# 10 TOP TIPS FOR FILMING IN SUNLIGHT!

Hi, my name's Rob, I'm a smartphone filmmaker, and this week we have crossed the 100 subscribers mark, so thank you everyone who has subscribed so far. If you haven't or you're new to the channel, basically I talk everything smartphone filmmaking, from tips, tutorials, Filmic Pro tutorials, and I make short films as well. So without further ado, let's get into this video, and today we're talking about the top 10 tips for filming in sunlight.
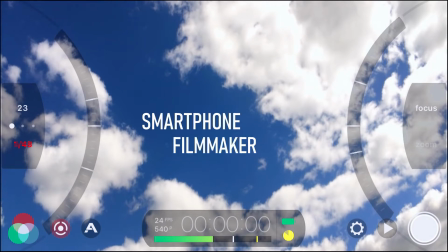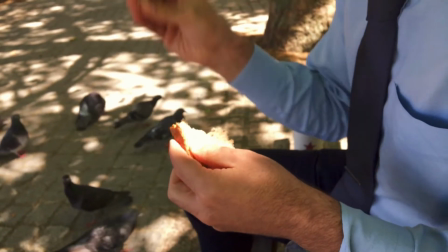So these tips will be in no particular order because I think they're all very important to filmmaking in sunlight.
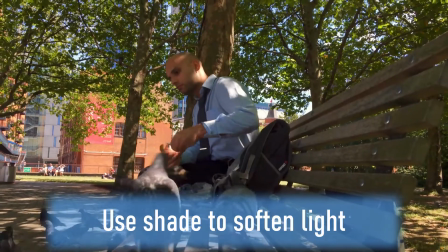This one is to use shade if it suits your story to create a nice soft light. As you can see, the dappled light from the trees there working its way onto the bench, the pigeons, and the actor.
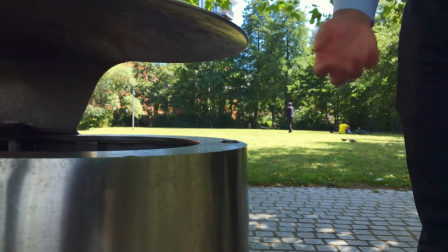It just creates a really lovely, beautiful light, and it creates a nice softness to the face as well when you're filming, and it really draws your eyes to your actor or actress.
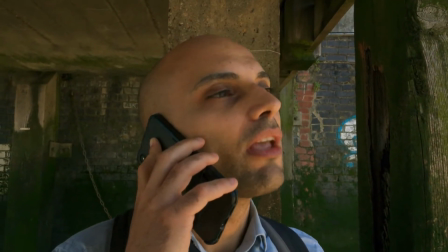Now this scene we were going to film out in the broad daylight, but when I saw this wooden pier and that we could get under it,
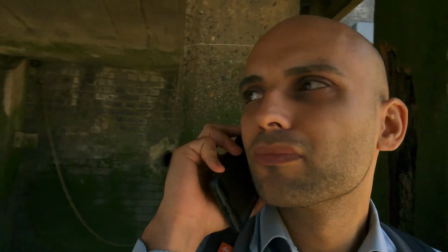it just felt like it was the only place he'd be able to go to have this private conversation about wanting to leave his work with his boyfriend.
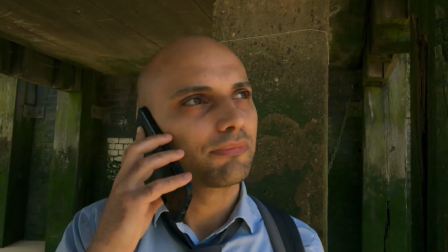So it seemed like a really great place to have that. And the soft light that it created, because it covers him completely, is absolutely stunning.
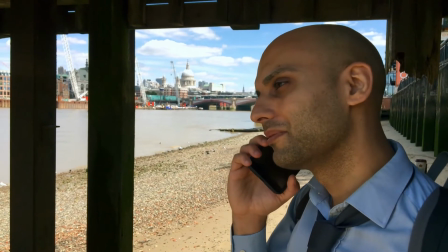I think it makes the shot, it really does. And it's such an interesting place to have the shot. And the sand either side of the pier kind of creates a bit of a bounce to his face.
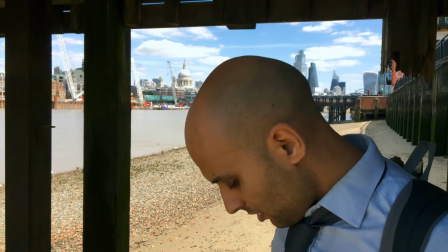You get some light there. So I think using any kind of shade you can use to soften the light,
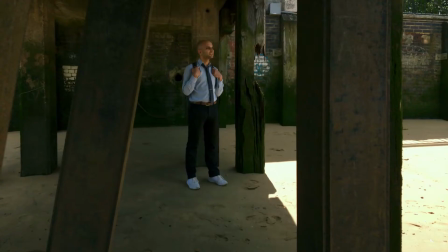if it works for the story, is such an excellent thing to be using for filmmaking in sunlight.
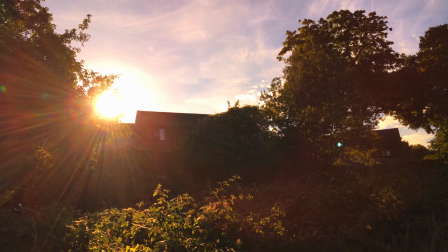The following tip I want to give you is you can actually use the sunlight against the lens itself.
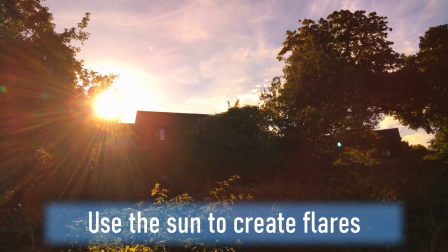So you might not want it in the actor's face, but you can totally have it facing the lens of your camera to create these really lovely sunbeam flares.
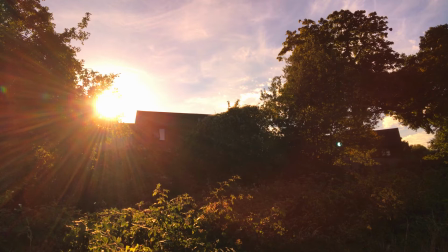Now, normally you talk about anamorphic lenses when you think about flares, but you can use the natural light that you're given to create something really beautiful. As you can see in this shot, we got the over a house shot, and the sun's just starting to creep down behind it, and it's creating these really lovely beams that are going across the bottom left of the screen here.
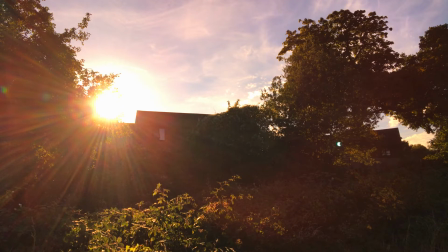So if you're doing a film, maybe it's set on a farm or something like this could really make it just look a little bit Hollywood, a little bit more professional, and give you that real nice cinematic feel and storytelling vibe as well,
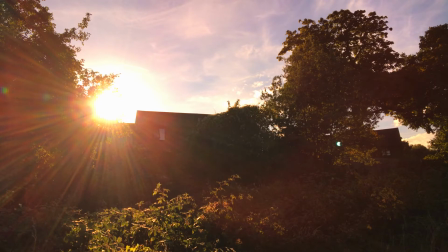which is what we want. Now, of course, you get this in all sorts of things, so you can, wherever the sun is, you can make something out of this and give your film a little bit of extra zest. And in my short film that I made called Surviving at All Costs,
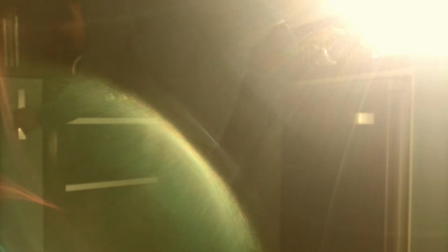that's another one where I use the sun flare where he's in the kitchen. It completely covers the kitchen, but it works really well.
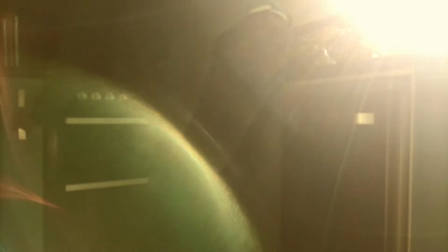It gives this kind of mysterious feel. So you can't quite see into the kitchen, but the sunbeams coming through are really alarming and quite disturbing as well, because you're not quite sure what's happening.
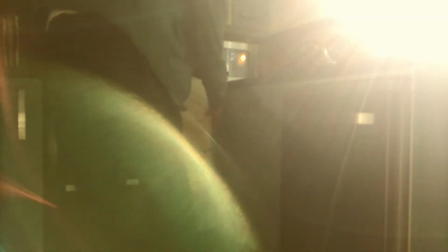It's a bit creepy. So yeah, use the sunbeam lights when you can to get some lens flare, can create a really beautiful shot.
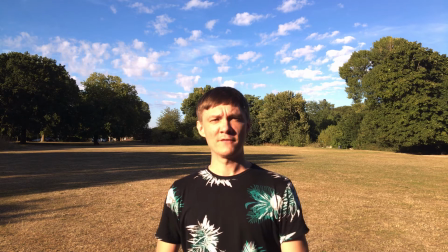So the next tip is to avoid having your actors facing the sunlight. Now it's obvious why.
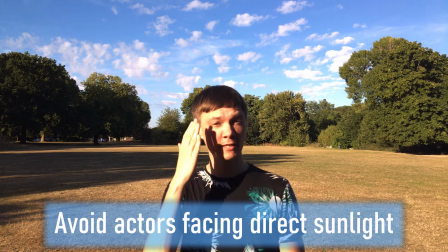It's because you're getting a huge, strong, hard light on the face. This is overexposed. This side isn't exposed at all, it's underexposed.
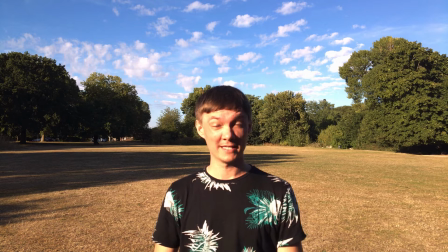You're losing all the detail. Not to mention the actor is going to be squinting, like I am. Should have brought my sunglasses actually for today. And it's just going to be very hard for the actor to concentrate and focus.
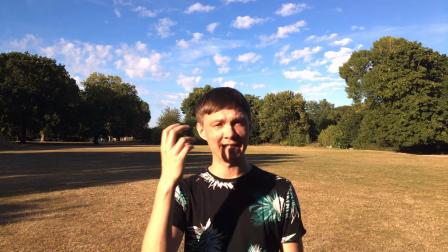And the person who's the DOP, the cameraman or woman, isn't going to be able to get the detail that they want out of the person's face or their eyes as well.
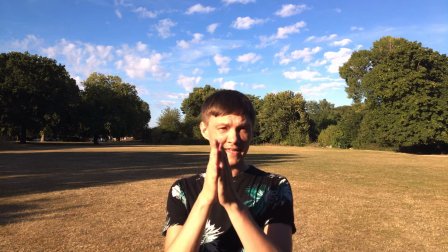Not to mention if the actor is trying to face their eye line or some actor that's behind there as well for them,
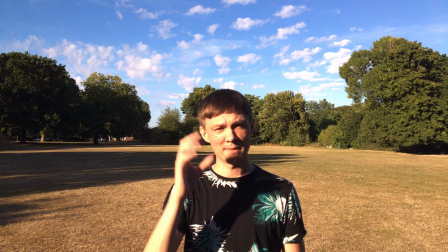it's just going to be incredibly difficult to concentrate, and you're not going to be able to get that kind of focus and relaxed atmosphere that you need to get a good
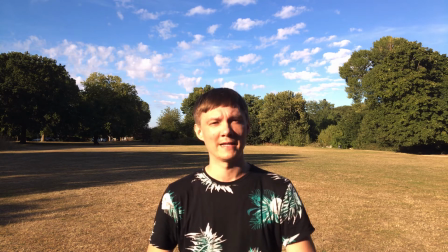performance out of your actor or actress.
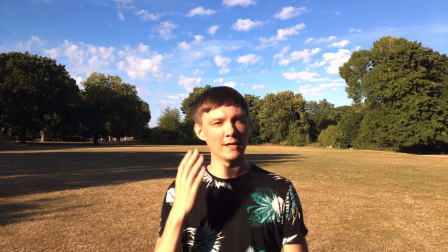Not to mention that if you're in sunlight so much, you can end up getting a little bit burnt, so make sure that you're not facing them in the sunlight if at all possible.
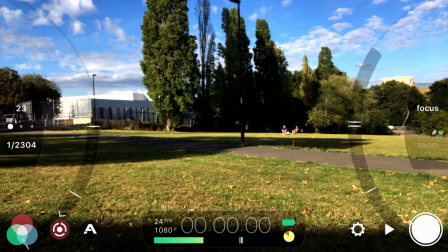Now I know what you're thinking, this image looks perfect, but if you look closely to the left, you'll see the shutter speed is
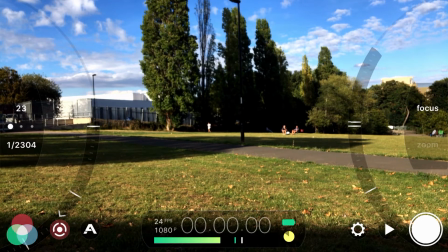1/2304, which is a little bit higher than the 1/48 shutter speed that we want to match with the 24 frames per second that we're going for.